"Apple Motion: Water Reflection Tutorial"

Hi, this is Simon Obstall and welcome to another tutorial for Apple Motion, and today we're going to be taking a look at this scene in which a mysterious alien object rises out of some very dark water.
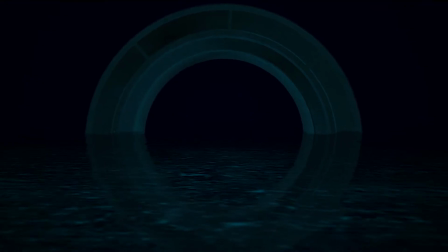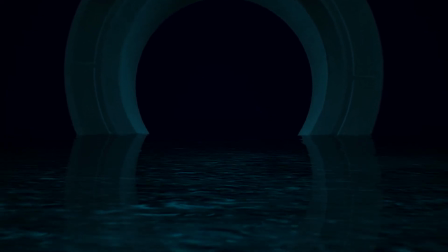So there are lots of interesting techniques in this one, and it's probably time to get started on it.
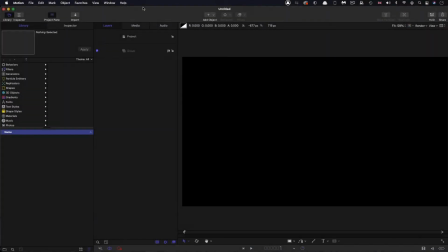[0:34]
So first things first, let's check up on our project setup. I'm going to go with 1920 1080, frame rate of 24 and a duration of 15 seconds. So the first thing I'm going to do is import my alien object.
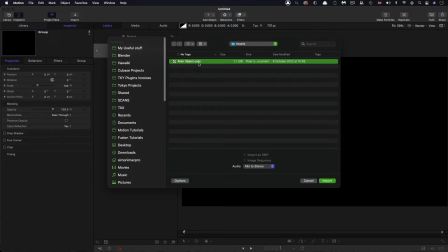[0:50]
So come up to import, select alien object from the assets folder, bring that in, and that looks like this.
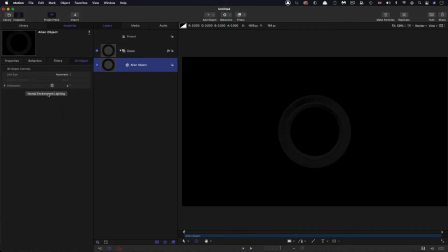[0:57]
So the first thing I'm going to do is I'm going to select its environment lighting, and I'm going to turn that down to nothing, and it's going to disappear.
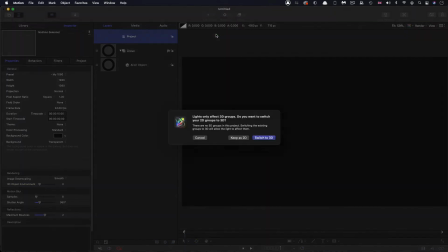[1:05]
But what we're going to do is we're going to add a light, switch to 3D,
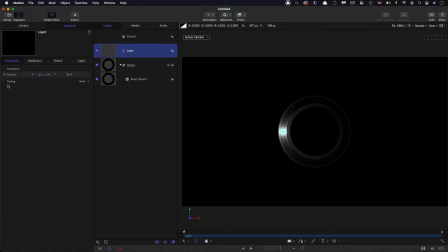[1:11]
and we're going to just kind of move this over, perhaps move it out a little bit, just to get us going. And the reason I turned off environment illumination is I don't actually want it interfering with the design because it introduces colors that I don't want.
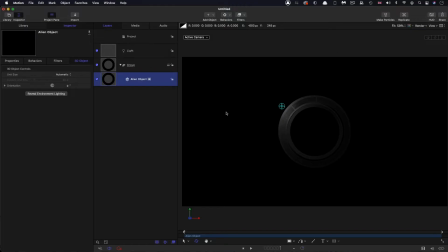[1:27]
So, as you've seen, this alien object is going to rise up out of the water. And to create this effect, we need to basically mask off the top of the object and conversely mask off its reflection, as you'll see later on.
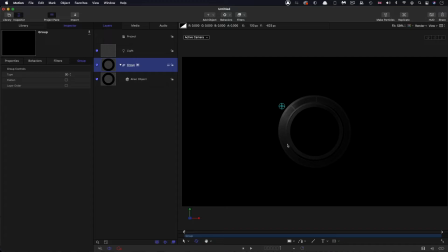[1:43]
So you'll notice that we can't actually apply a standard mask either to the group or to the object itself. And that means what we have to do is we have to make, in this instance, a rectangle. So using the rectangle tool, I'm going to draw a rectangle across the frame like that.
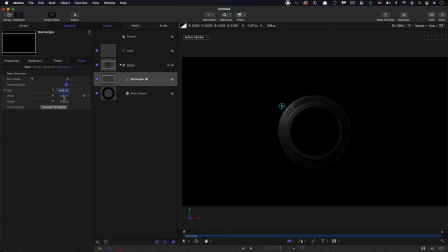[2:03]
Come over to geometry and let's actually set its width and height to 1080. The width is not actually that critical in this instance as long as it covers the object, and 1080 does it fine.
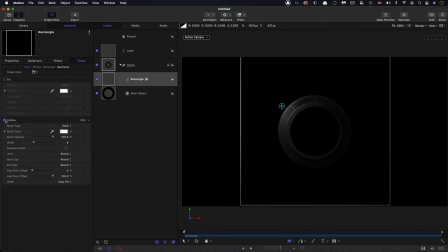[2:17]
So let's come over to style. Let's turn off outline, which is my default, and turn on fill.
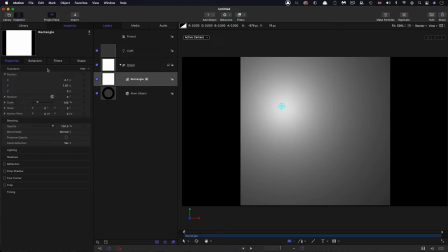[2:24]
And then what we're going to do is we're going to make sure to reset its position,
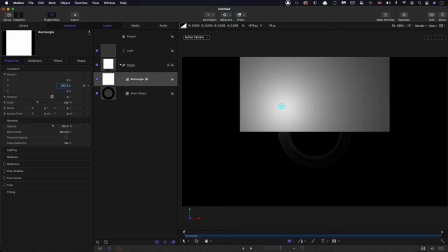[2:29]
and then we're going to move it up on Y 540 pixels. So that's obviously selecting the top half of the screen. So what we're going to do is we're going to add an image mask to this group, add image mask, and we're going to use the rectangle as the source.
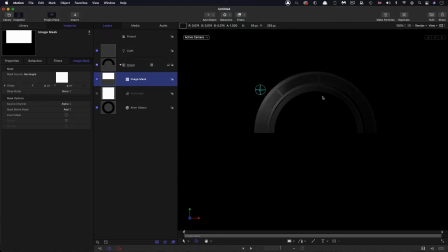[2:44]
And now hopefully you can see, if I zoom in a little bit, you can see that we've masked off the top. So how are we going to do the reflection of the object? First of all, what we're going to do is we're going to duplicate this group. So right-click, duplicate.
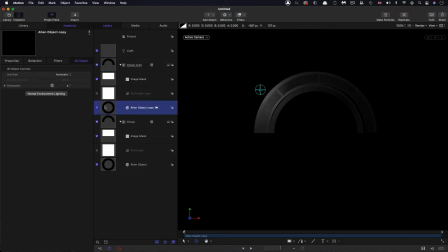[2:59]
And in order to get the reflection, I'm going to come down and I'm going to select the alien object in this new group, open up the scale, and I'm going to set a Y scale of
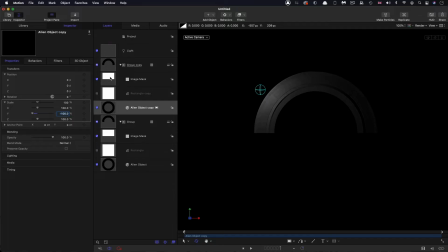[3:14]
-100. And then what we need to do is we need to come to the image mask and we need to invert it. So now we've actually got a perfect mirror of the top.
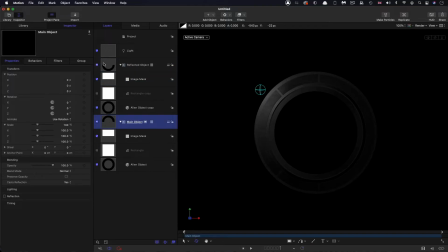[3:28]
So I've renamed those two groups. The bottom group is called main object, and this top one with the reflection in it is called reflected object. So what we want to do is, because this is reflected in water, we want to have the reflection ripple.
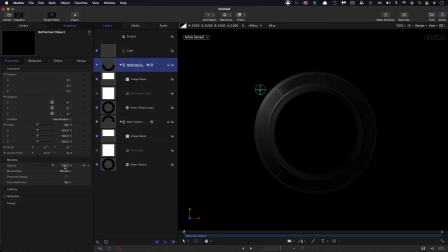[3:45]
In actual fact, I'm also going to just, to make it look more like a reflection already, I'm just going to reduce the opacity of this group down to 30%. Because that's a bit faint, I'm just going to increase the intensity of this light that we're using.
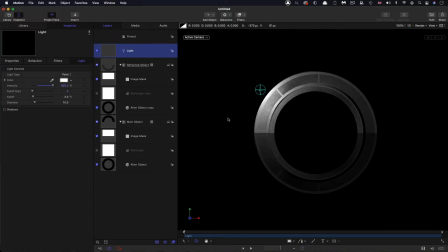[4:00]
We're not going to end up with lighting like this, but just so you can see what I'm doing here. So how are we going to create the rippled reflection?